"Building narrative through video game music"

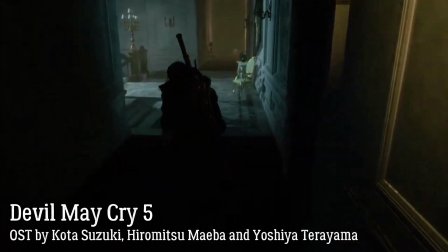4:22 Another great example comes from Devil May Cry 5, where the difference between three main characters can be heard in their battle music.
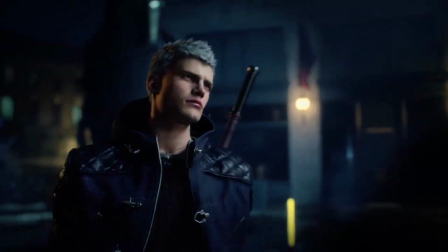4:29 The youngest fighter Nero has an upbeat industrial rock song.
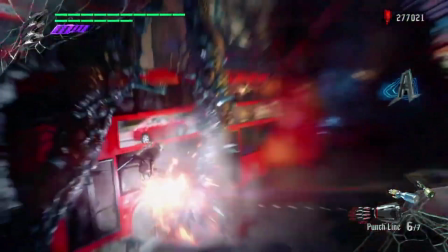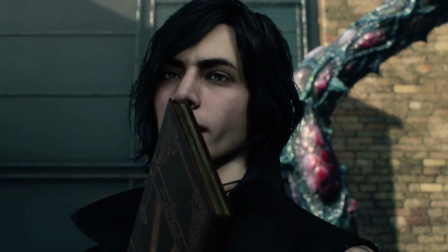4:38 Colmer and Gothic character V has a bit slower and darker metal song,
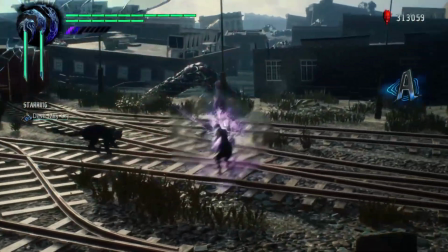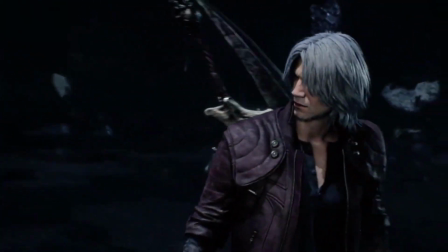4:49 whereas the most confident and experienced fighter Dante has a heavy metal song as his battle music.
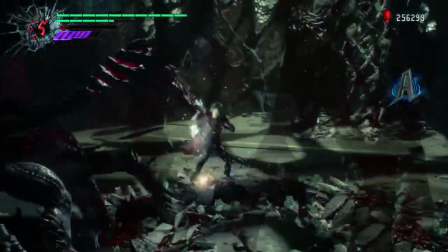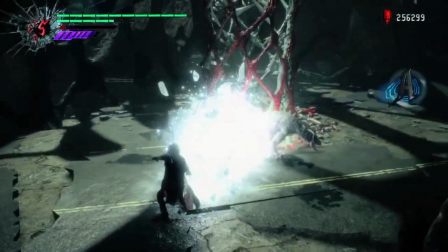5:03 Playing with different characters and hearing their songs creates a different feeling during each phase of the gameplay.
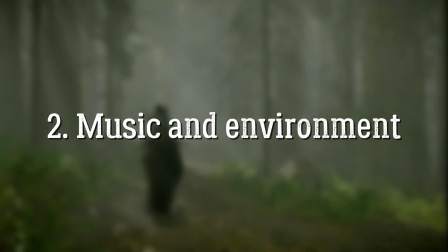5:12 Another important aspect of game music is its connection to the game environment. In many games, music doesn't just play in the background uninterruptedly.
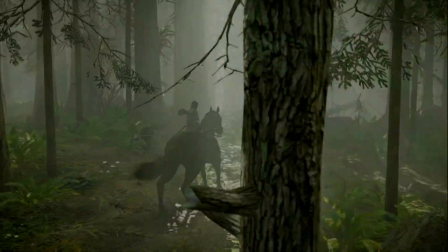5:20 Instead, it's woven closely to the surroundings of the player.
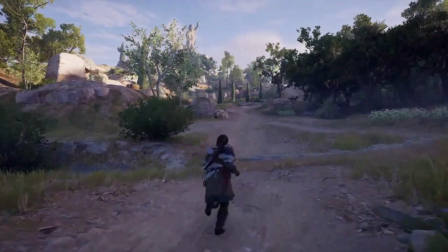5:23 Traditionally, the link between music and the game environment is created with the use of distinct musical themes or more ambient harmony. This link can also be associated directly with the game characters, as seen in Hellblade: Senua's Sacrifice.
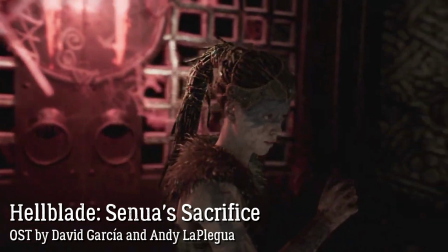5:36 In this game, the music and sound design of the main character, Senua, are heavily intertwined with the environment.
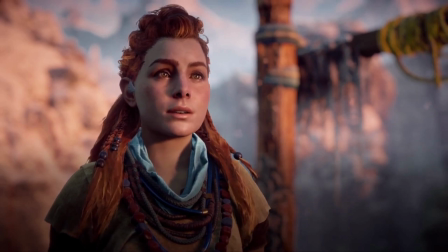5:42 Usually the main character has a theme which is played especially during the beginning and important turning points in the story, in order to highlight the character.
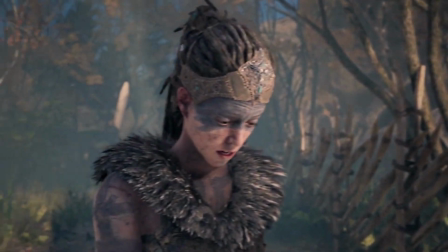5:50 However, in Senua's Sacrifice there are rather voices than music being played,
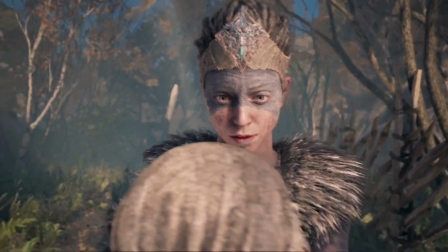5:54 because the most distinctive feature of this game is that our main character is schizophrenic, and for that reason is hearing voices.
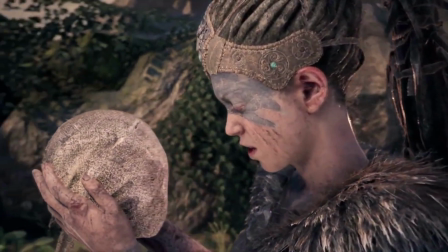6:01 These voices are a part of her and the surrounding world, constantly warning her and therefore the player as well of what is to come.
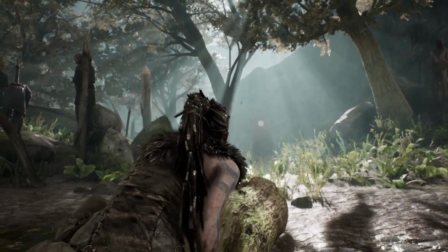6:08 This way, the voices that Senua is hearing are also a part of the environment sounds.
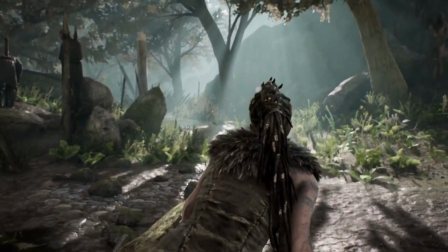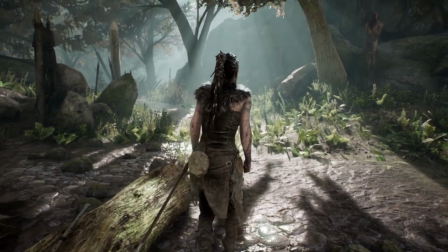6:22 In this example, the voices reflect both the character herself as well as the fact that they are woven together with the broader soundscape of the environment.
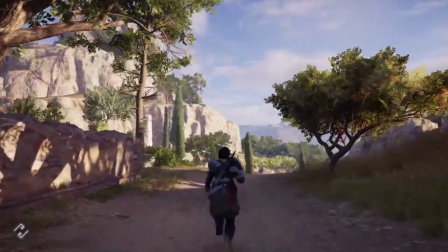6:32 As an environmental custom, the music and its timing can be used to inform the player when a certain location is nearby.
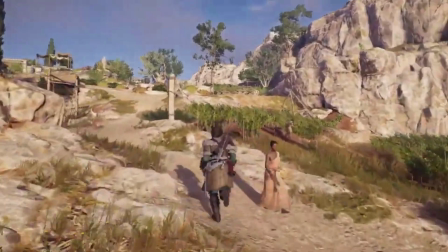6:38 In many open-world games, the music is not always played throughout exploring the environment,
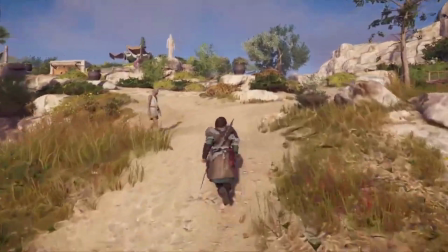6:43 but rather when the attention of the player needs to be drawn towards an event, threat, or an unknown location.
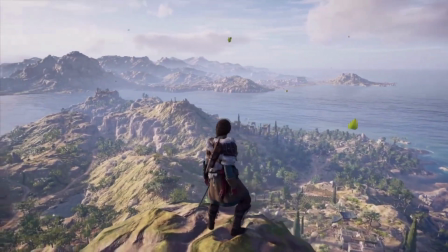6:48 In Assassin's Creed Odyssey, music is always cued to begin playing when nearing a checkpoint,
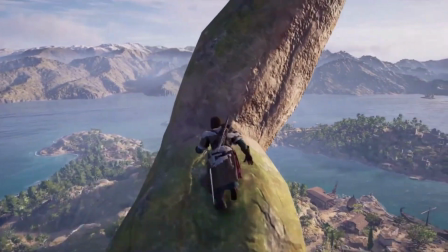6:53 which in this case is a place up high, and when triggered, reveals an area, the quests and other features within its vicinity.
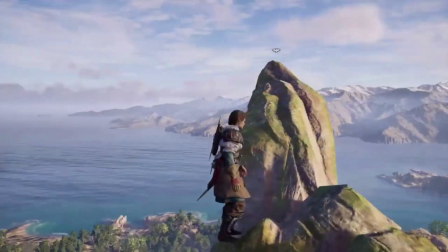7:00 This example gives the player a view of the home area which the music embodies with a calm and laid-back harmony.
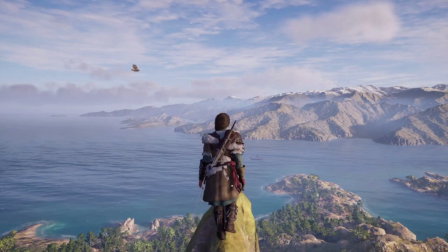7:05 When the checkpoint is triggered, the music grows to match the cutscene.
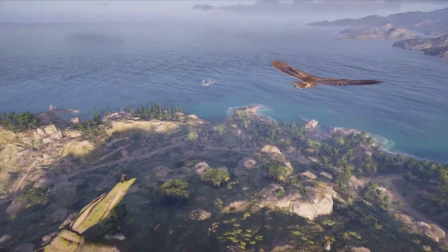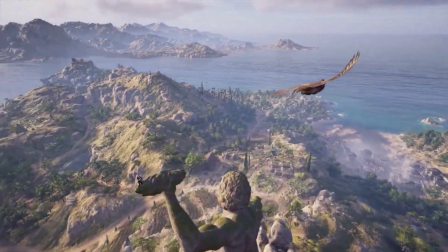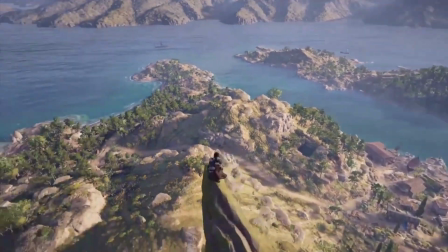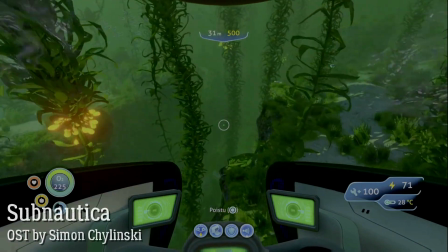7:28 Environmental changes can also be heard clearly in Subnautica when you explore the ocean depths of an alien planet.
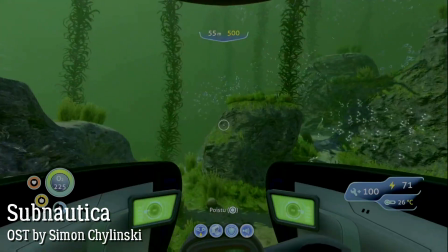7:34 The game map has been divided into different biomes which each have their very own biodiversity of flora and fauna.
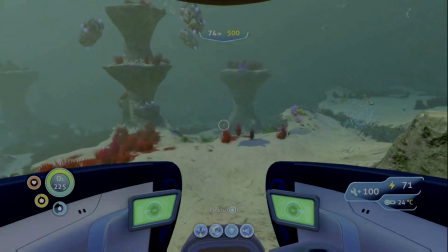7:40 Each time the player arrives at a new biome, the soundtrack changes depending on their current surroundings.
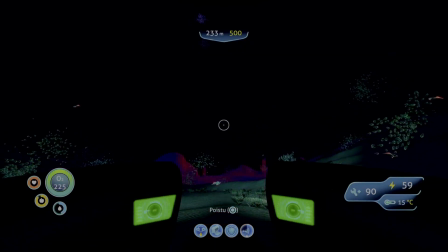7:45 Also, when the player dives into the deeper sections of the game, the more laid-back techno beats switch into more echoey and ominous sounds.
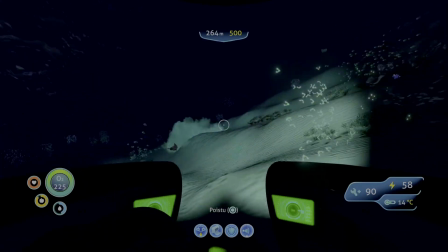7:53 This way, the environmental changes and the narration of the game have been amplified with music which incorporates different alien-like sounds and harmonies.
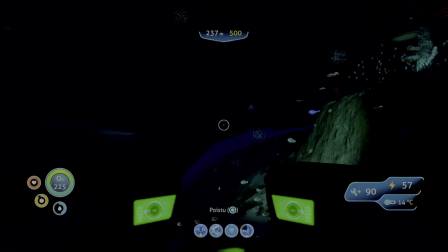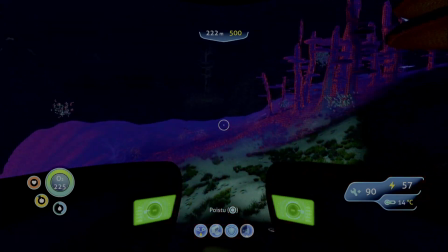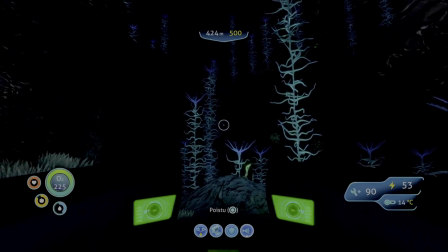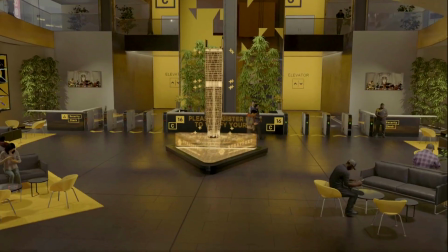8:17 Game music can be highly adaptable and differ a lot depending on the situation the player is facing at each moment.